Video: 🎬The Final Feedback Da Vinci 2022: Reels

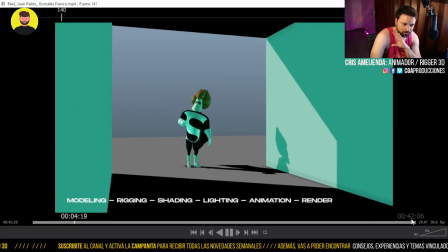Bien, definitivamente esto fue una opinión unánime de los jurados, es el que mejor se vende como reel, ¿sí?
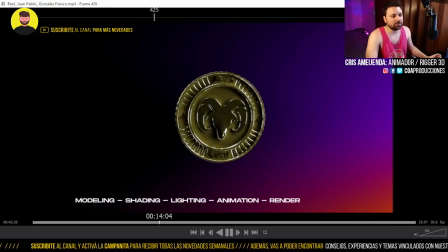Se nota que tenés todo un trasfondo tuyo de laburar en After, con música. Voy a mutearlo igual.
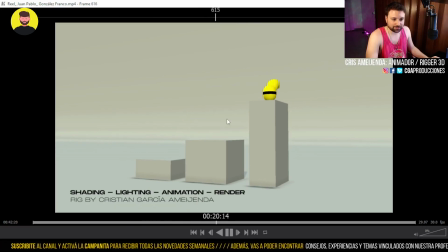Se nota que tenés ese conocimiento y que lo aprovechaste acá.
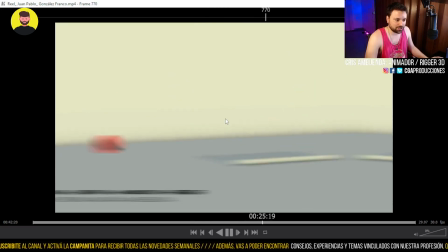Me gustó mucho en general cómo las transiciones en general tienen relación con lo que está pasando.
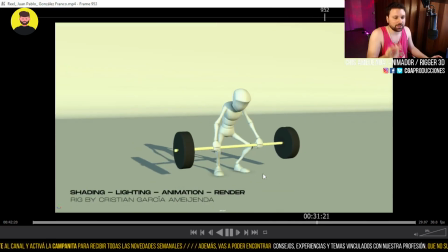O sea, acá el tipo se tira para abajo y esto va hacia arriba. Eso está buenísimo. Eso me re gustó.
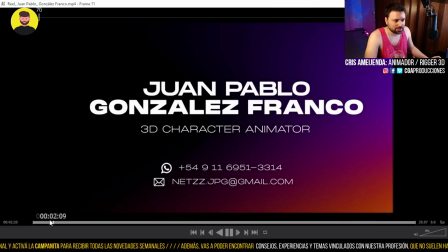Al jurado le gustó mucho también toda la edición que hiciste, lo destacó bastante.
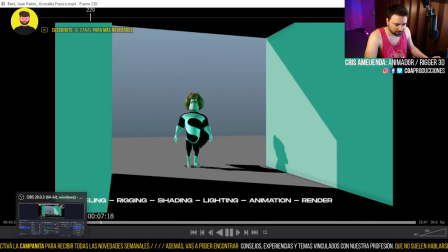De hecho, voy a buscar por acá, a ver si tengo la opinión del jurado. Bueno, acá tengo una opinión.
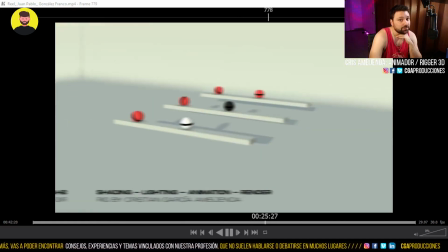Dice, muy buena presentación a nivel reel. Dato también.
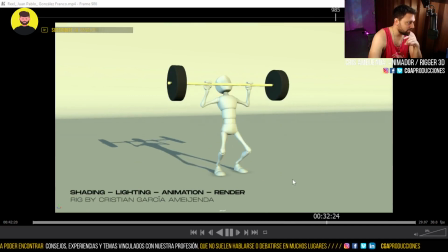La jurado que dice esto es Catalina de las Carreras. Es una labura de Motion Graphics, básicamente.
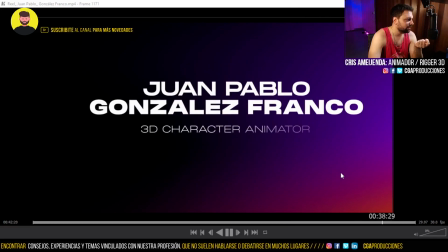Así que fue lo primero que vio y le encantó eso. Les gustó mucho el nivel de animación 3D.
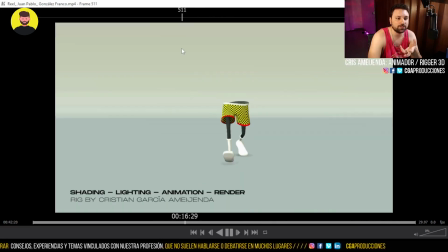Dicen, no sé si es el mejor de todos, pero está muy bien vendido y eso garpa muchísimo. Eso es un dato súper importante.
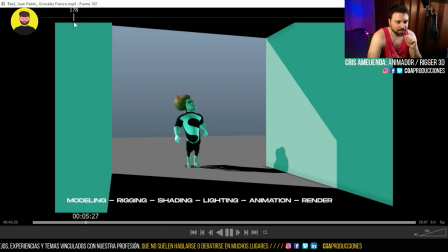¿Qué más? ¿Qué más? Bueno, en general también lo que me comentaban acá es que hay animaciones que les falta pulir un poquito, lo cual es cierto, ¿sí?
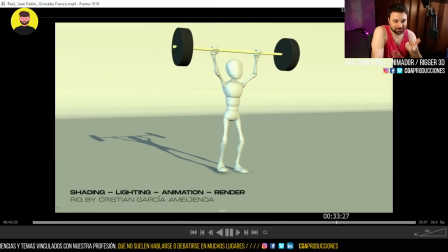Yo sé que también te presioné mucho porque sabía que lo podías lograr, pero obviamente se puede seguir puliendo un montón de cuestiones.
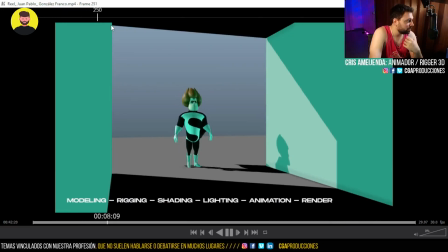Creo que me gusta mucho saber, como vos el otro día me escribiste y todo, que seguís metido en esto, que te copa, así que no dudo de que vas a seguir puliéndote como animador o metido en el mundo del 3D.
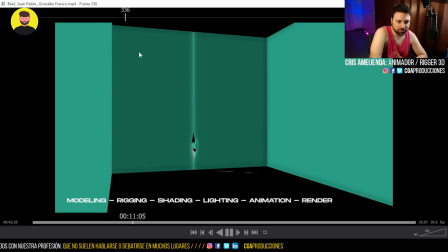Este ejercicio me gustó mucho cómo fue evolucionando, me parece que quedó bien.
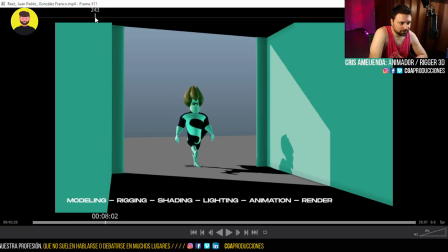Lo que más me jode acá viéndolo ahora así es la capa medio que va para cualquier lado a veces. Como que acá se mantiene, a ver, ahí se pone medio de perfil, ¿sí? O sea, yo lo que hubiese hecho con la capa todo el tiempo es contrarrestar el movimiento, o sea,
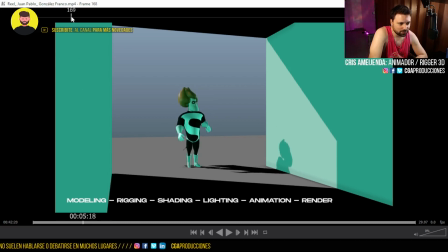que siempre caiga hacia abajo o hacia un costado durante toda la animación, o sea, que no rote tanto desde acá arriba, sino que simplemente esté siempre viéndose bien a cámara. Siento que en algunos momentos como esto se pierde un poco. Más allá de eso, creo que la animación está muy bien, ¿sí?
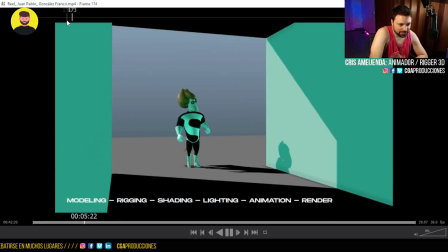Obviamente, si yo tuviese que seguir animando esto, lo primero que haría es darle un poquito más de overlapping a los brazos. Ahora está muy duro lo que es muñeca y brazo. Cada vez que hace esto, yo le daría como este movimiento, ¿sí? Ahí, ahí. Pasa que, bueno, escribiendo por mail a veces se complicaba mucho y fuimos priorizando otras cosas.
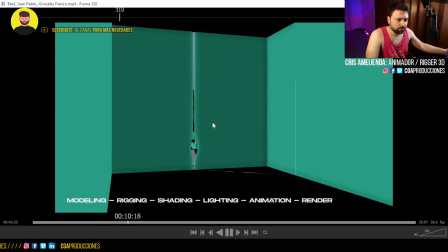El overlapping del pelo me gustó. Creo que quedó bien eso, que al final se cae, ¿sí?
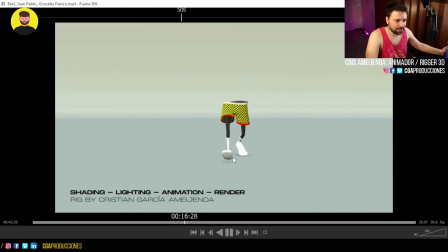Si no queda como ahí medio en el aire la gamba. ¿Qué más? La moneda lo sumaste, esto lo habías hecho por tu cuenta, me acuerdo, no sé si para el laburo o qué. Caminata.
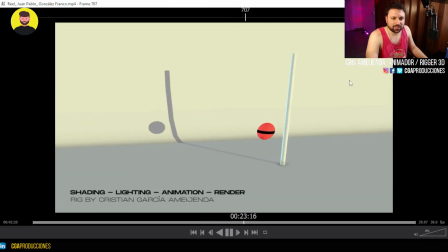Me gusta que en general encontraste como una unidad en el fondo, que todo tiene el mismo color, la misma iluminación.
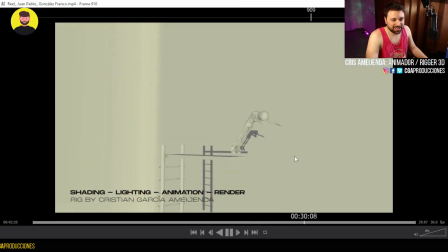El único detalle que hubiese hecho acá en este personaje, que es del mismo color que el fondo casi, parecido,
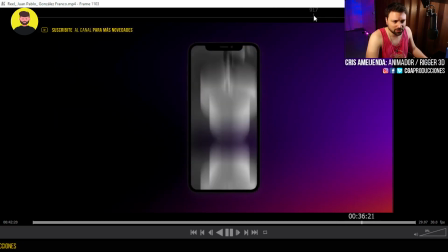le hubieses dado un color al personaje, lo hubieses oscurecido, ¿sí? Las poses del personaje me gustaron.
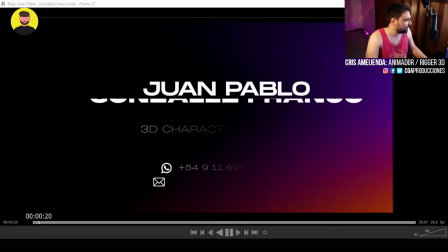Vamos a chusmear acá. A ver qué tal los renders, creo que están bien.
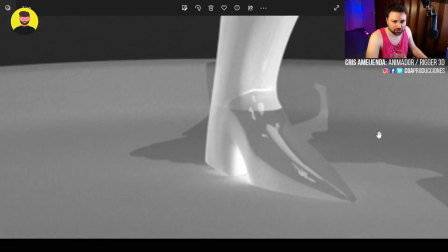A mí lo que me pasa es que se está empastando un poco el blanco con el blanco de la base, capaz una base más metálica hubiese estado mejor.
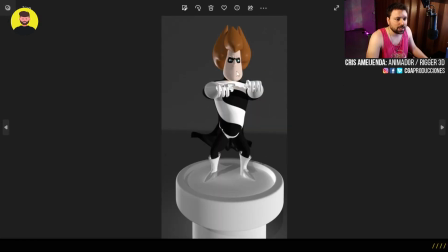Estas poses, perdón, están lindas. Bueno, en esta pose en particular, vamos a ver una por una, para.
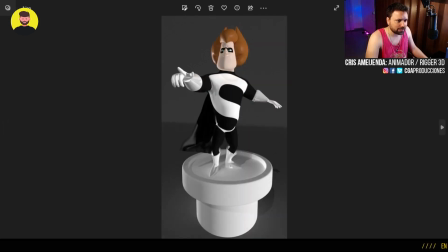Esta está bien. Siento que se empasta un poco el pulgar, hubiese estado bueno que el pulgar baje acá, o que la mano rote para que el pulgar, ahora el pulgar, como le decía uno de tus compañeros, se empasta con el mismo brazo. Capaz subiendo un poquito ahí, para que el pulgar se vea un poquito más, hubiese estado mejor.
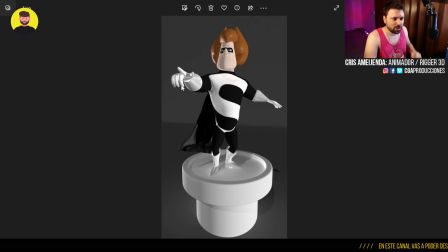Dato para que también quede bien, para que estos tres dedos no queden iguales al mismo nivel de flexión, el último podría estar un poquito más flexionado, ponele.